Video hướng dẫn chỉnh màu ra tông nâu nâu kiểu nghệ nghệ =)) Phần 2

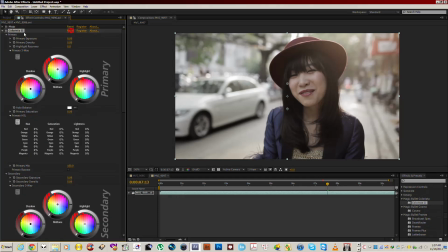0s
Trước tiên là tôi sẽ reset lại Core Vista, và đầu tiên tôi sẽ kéo cái phần này xuống một chút để cho nó lên cái màu cyan mà tôi thích.
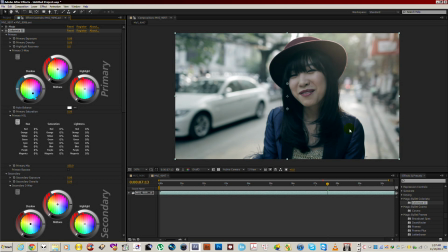16s
Màu cyan bắt đầu xuất hiện ở trên cái áo của cô bé này. Nhưng mà làm thế nào để lấy được cái màu da này lại
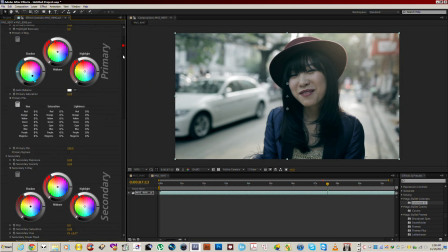31s
thì tôi lại phải vào phần
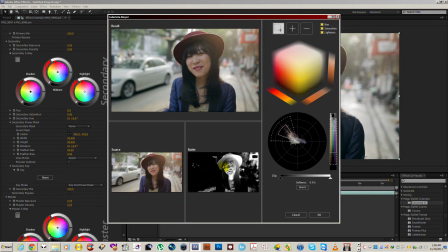39s
secondary và tôi chọn lại kiểu khuôn mặt.
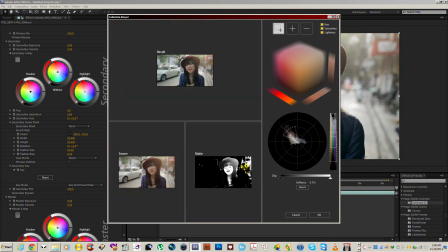49s
Khuôn mặt này nó cũng
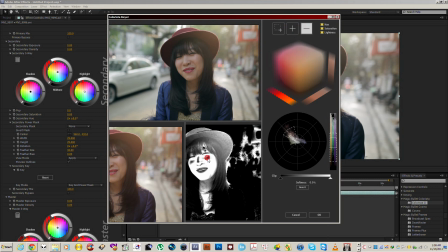51s
bị dính vào một số những cái màu ở đằng sau góc này thì ta phải làm một vài những cái động tác để loại bỏ bớt những cái màu này đi.
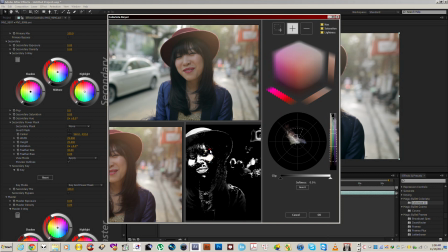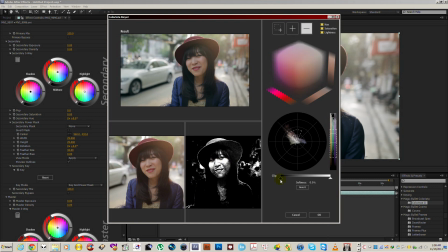Lấy thêm một chút trên má, tăng gripping lên.
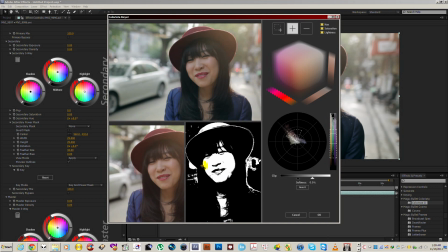77s
Ok, bây giờ có vẻ chúng ta bắt đầu đã chọn được hết tất cả những cái khoảng trên cái mặt của cô gái này.
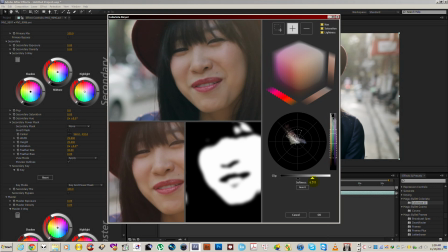84s
Tăng phần mềm này lên một tí để cho nó đỡ bị vỡ.
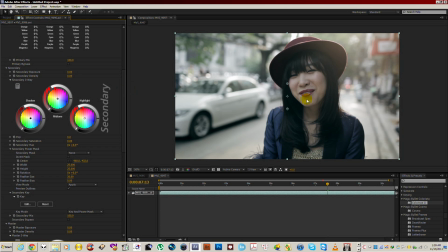88s
Ok, và bây giờ chúng ta có thể dùng secondary color correction để chúng ta chỉnh lại cái khuôn mặt. Tôi có thể dùng ngay cái thanh mid tone này để tôi kéo lại cái màu khuôn mặt một chút.
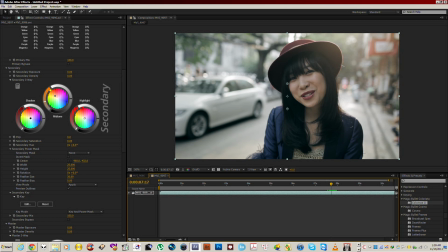107s
Bởi vì là một bức ảnh không có da mặt thì nó là một bức ảnh chết, trừ khi các bạn làm phim kinh dị hoặc là phim hành động mà nó quá là kiểu chết chóc thì chúng ta quên đi cái da mặt. Nhưng mà một trong những bức ảnh mà muốn tạo ra cảm xúc
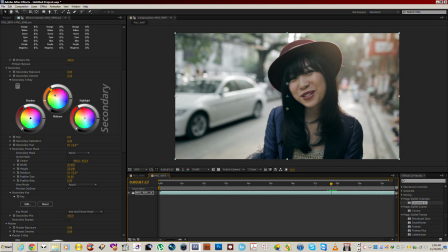127s
và có nhiều sự sống thì da mặt của diễn viên phải luôn được đảm bảo, và hơn thế nữa nó sẽ bám theo đúng cái quy tắc của cái màu mà chúng ta đã chọn.
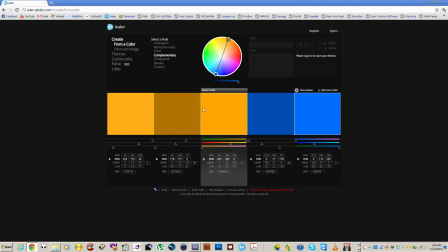142s
Thì ở đây thì cái da mặt của diễn viên nó sẽ rơi vào tầm cái màu kiểu kiểu như này, mà nó hồng hơn một chút để nó đối nghịch được với cái màu cyan của cái áo.
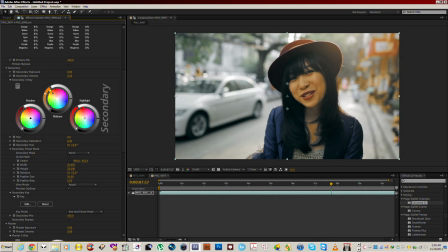152s
Ok, chúng ta không nên kéo quá nhiều màu da mặt lên như này thì nhìn nó sẽ rất là giả, và nhìn nó kiểu chỉ nên để hơi hơi một chút như này đấy. Và sau khi lấy được cái phần da mặt rồi, chúng ta có thể tăng phần da mặt lên một chút,
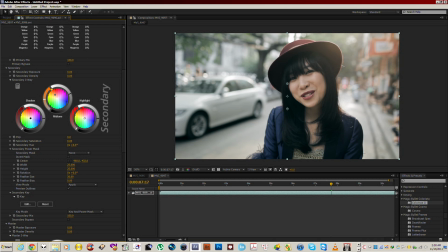172s
cho bởi vì đây là một cái shot ngược sáng, thường thường da mặt sẽ lúc nào cũng sẽ hơi hơi tối. Chúng ta có thể tăng lên một chút thôi, đừng tăng nhiều quá, tăng nhiều quá nhìn nó giả và nhìn nó sến. Tăng một chút nhỏ nhỏ để cho nó, và khi mà tăng lên thì đồng nghĩa với màu sẽ nhạt đi thì chúng ta lại phải tăng thêm màu lên.
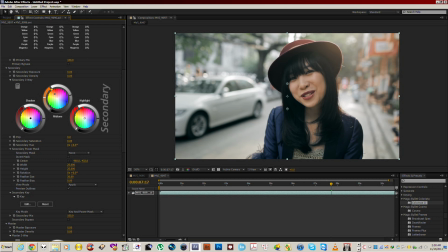192s
Đấy, hiện tại như bây giờ thì nó đã bắt đầu nhìn vừa mắt tôi,
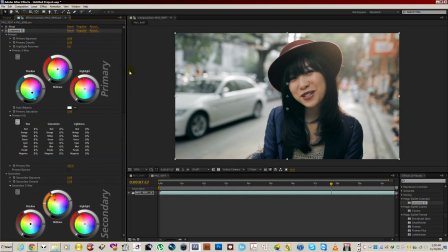196s
và bây giờ tôi sẽ làm việc với cái phần cyan, tức là cái phần màu xanh của cái áo này. Thì tôi lại quay lại cái primary color correction đầu tiên kia,
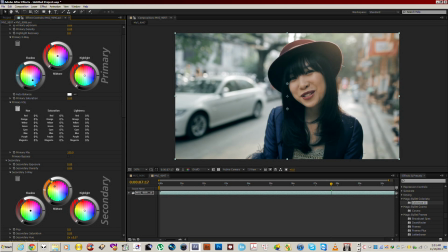206s
và tôi kích cái phần shadow dịch về phần cyan hơn một tí để sao cho nó lên rõ cái màu cyan hơn mà nó không bị ám lên mặt. Như thế này là các bạn đã nhìn thấy cái hiện tượng ám lên da mặt. Đấy, thì như thế này nó không ổn.
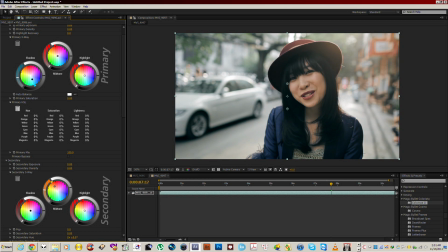222s
Này mày kéo xuống một chút để làm thế nào mà nó vẫn lên cái cyan mà nó 100% đảm bảo không bị động chạm một tí gì đến da mặt của diễn viên. Ok, nếu mà tôi để nhầy sẽ bị hơi ám da mặt.
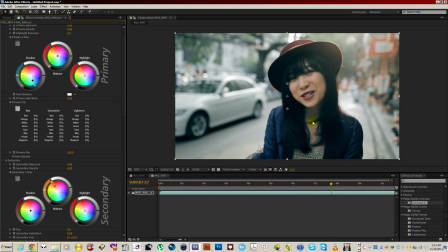236s
Phần cằm này, phần gần má này, phần cổ này là bị xanh này. Tôi sẽ phải kéo xuống để triệt để các cái đấy. Ok, vậy thì kéo xuống thì bây giờ làm như nào để nó lên được rõ cái màu xanh?
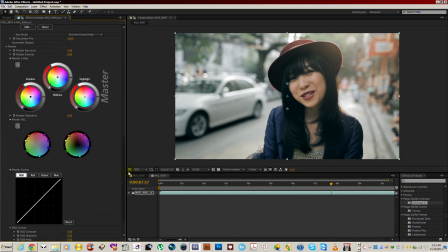249s
Thì chúng ta sẽ đi vào cái phần master để chúng ta chỉnh tổng thể những cái kết quả mà chúng ta vừa chỉnh ở
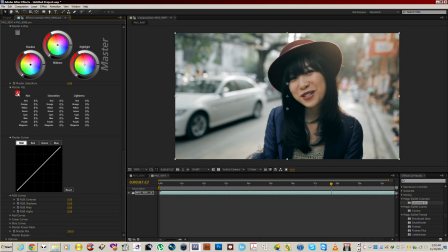258s
primary và secondary. Và phần master và cái phần master hue saturation. Trong phần hue saturation với cả lightness này thì chúng ta có thể vào phần blue để chúng ta kéo cái phần blue này lên.
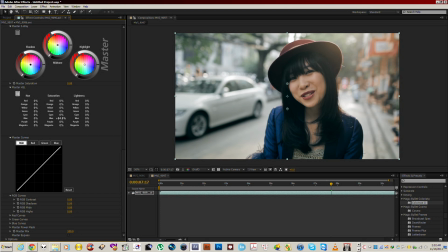274s
Như các bạn có thấy tôi đang kéo phần saturation của blue lên và nó đang dần dần nó lên. Đấy, thêm vào đấy kéo thêm phần cyan. Kéo thêm phần cyan lên thì nó sẽ làm cho những cái tông màu ở
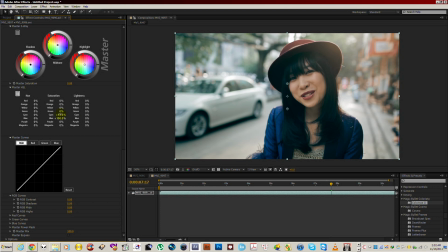292s
trên khung hình nó sẽ đậm hơn, nó sẽ nhìn ra cái phần cyan. Nhưng thực ra thì trong trường hợp này tôi sẽ không tăng cyan lên mà tôi sẽ để nó hơi hơi
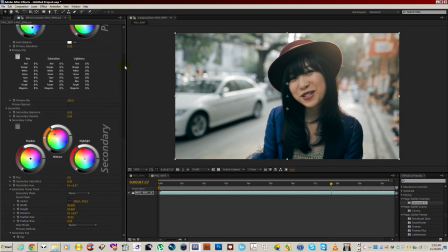308s
một phần đen nó như này chứ nó không xanh lên như kiểu như kia. Và tôi lại quay lại cái phần primary đầu tiên, tôi giảm nữa đi. Và tôi tắt cái này. Ok.
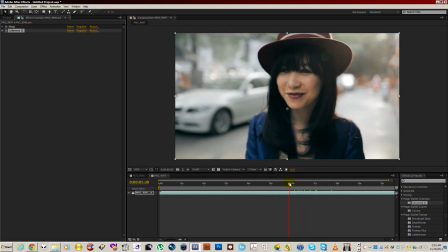326s
Hiện tại là bây giờ tôi đã
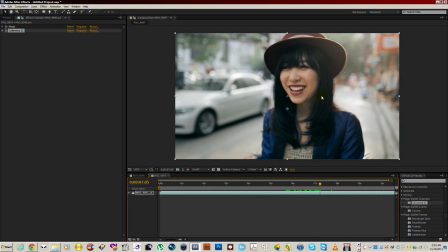329s
tạo ra một bức ảnh mà nó có da màu da cam, có áo màu xanh và không làm ảnh hưởng gì đến các cái tông khác ở trên khung hình. Đấy, và bây giờ thì cái bức ảnh này nó sẽ có một cái vấn đề là ánh sáng nó không có sự sắp đặt.
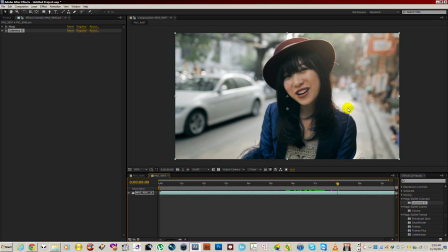349s
Ánh sáng nó quá là ngẫu nhiên. Vì vậy thì chúng ta phải làm như nào? Tôi sẽ quay lại phần Mojo để tôi cho cái bức ảnh này nó ấm lên một chút. Đấy, để nó ra được cái phần tông màu nâu. Sau khi mà tôi đã chỉnh hết tất cả những cái kia rồi, tôi sẽ quay về Mojo, tôi cho warm lên một chút
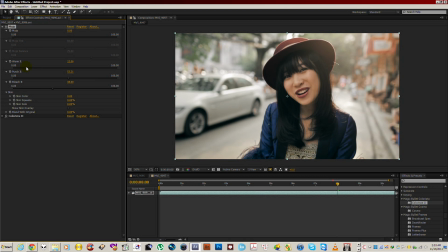368s
để nó tạo ra cái màu mà mật ong. Thường thường quay một cô gái thì nó phải vàng, nó phải kiểu óng, ánh sáng nó phải mật ong, ngọt ngào như mật ong. Thì đấy là lý do mà cái bức ảnh nó phải ấm lên chứ nó không được lạnh đi.
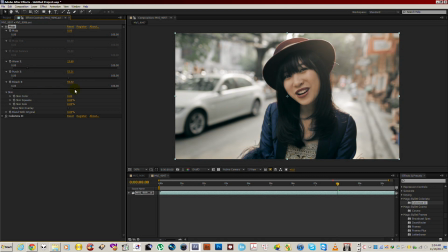384s
Tôi có thể điều chỉnh phần saturation của bức ảnh bằng cách là blick nó ít hay blick nó nhiều. Đây là blick ít này thì bức ảnh nó sẽ nhiều màu lên này. Rồi tôi càng ngày tôi càng blick nó đi thì nó sẽ bắt đầu nó có biểu hiện nó nhạt đi.
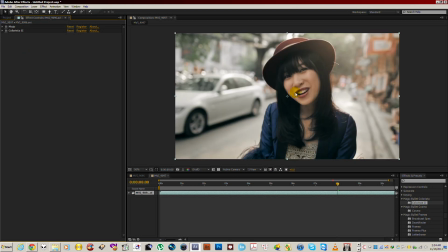404s
Ok. Bây giờ tôi sẽ làm một cái động tác là thay đổi ánh sáng của cái shot này.
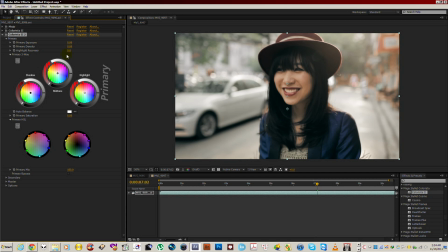412s
Tôi sẽ thả thêm vào một cái Core Restart nữa. Và tôi sẽ skip phần primary, tôi không động vào phần primary, tôi nhảy thẳng vào secondary.
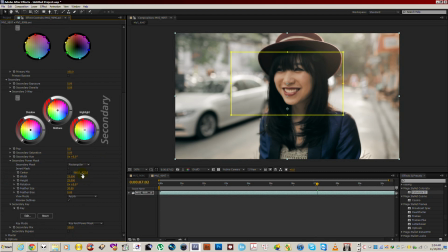421s
Tôi sẽ tạo một cái rectangular mask, tức là một cái phần để chọn. Và tôi sẽ invert nó, tôi đảo nghịch nó và tôi sẽ chỉ điều chỉnh những cái phần xung quanh này thôi. Khi mà chọn rectangular rồi invert nó thì các bạn sẽ điều chỉnh cái phần ở bên ngoài.
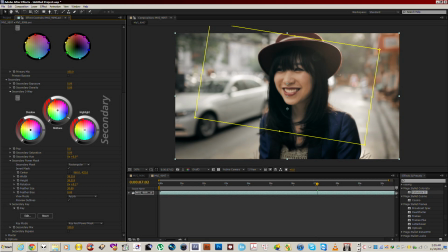438s
Thì phần bên ngoài đầu tiên tôi sẽ dùng mid tone tôi kéo xuống để cho nó tạo một cái chút không khí về ánh sáng nó thay đổi một chút. Giảm một tí highlight. Đấy, và tôi sẽ phân tích cái khung hình.
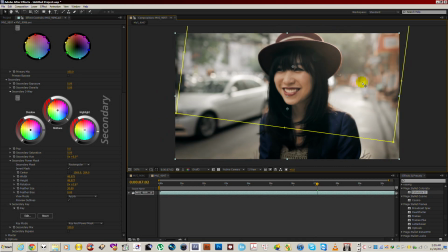453s
Cái nguồn sáng của khung hình này thì nó sẽ bắt nguồn từ cái phần góc này, tức là từ phía trên là phía mặt trời nó chiếu ngược vào gáy của cô gái này. Bởi vì tôi nhìn thấy có cái ven ở đây, nhưng ánh sáng ven này tôi biết được ánh sáng nó bắt đầu từ đâu thì
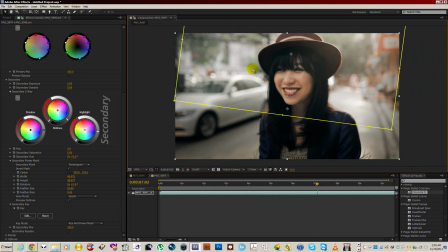468s
tôi sẽ đặt cái này nó rơi vào tầm khoảng như này. Nó sẽ hợp lý về ánh sáng mà cái mắt người người ta nhìn người ta vẫn ok.
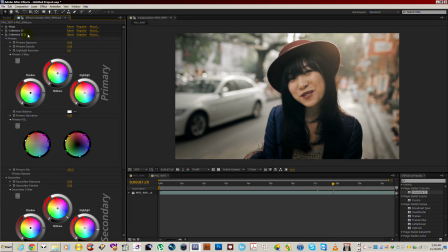483s
Và sau đó tôi sẽ muốn kéo mặt cô gái này sáng lên một chút thì tôi lại phải thả thêm một cái Color Vista nữa vào.
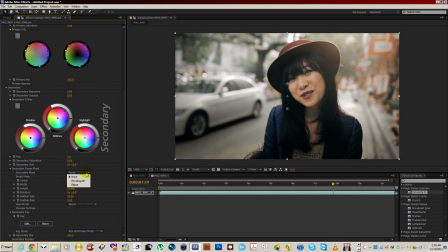490s
Nhưng mà các bạn nên cẩn thận, nếu máy các bạn không mạnh thì các bạn không nên thả quá nhiều những effect vào như này vì sau khi mà render thì các bạn sẽ vỡ mồm.